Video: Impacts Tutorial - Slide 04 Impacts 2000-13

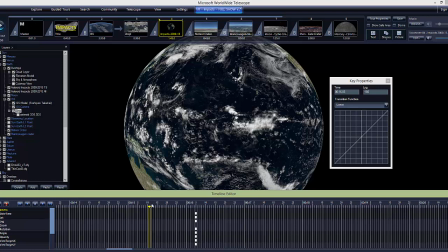Then at the same time, I changed the zoom level of the camera under Zoom. Now there, I chose the zooms to be at a different cadence. So here's a zoom keyframe.
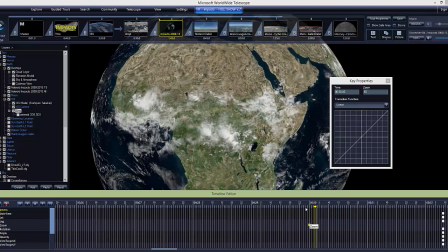I go between 65 when I'm close in to a smaller number when I'm out,
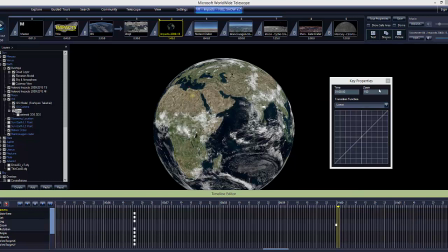150, a larger number, which is a more distant view. And so by combining together one cadence for smoothly going in and out at another cadence, which is a rotation to Earth,
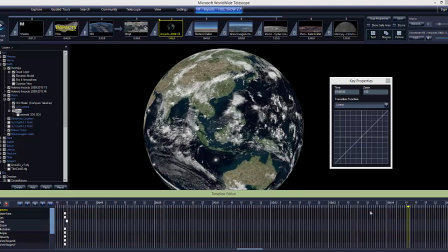you're able to get a fair amount of visual interest in the scene,
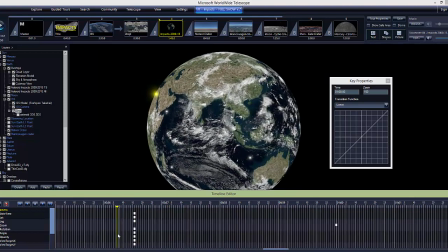even though it is a rather didactic visual representation compared to the other scenes of the show.
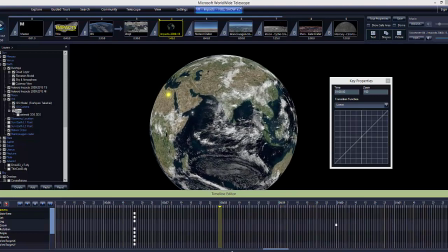But I think it is effective and gives people a chance to
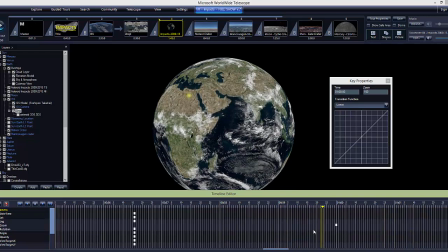see where these after-impacts happen and to get a sense of the frequency.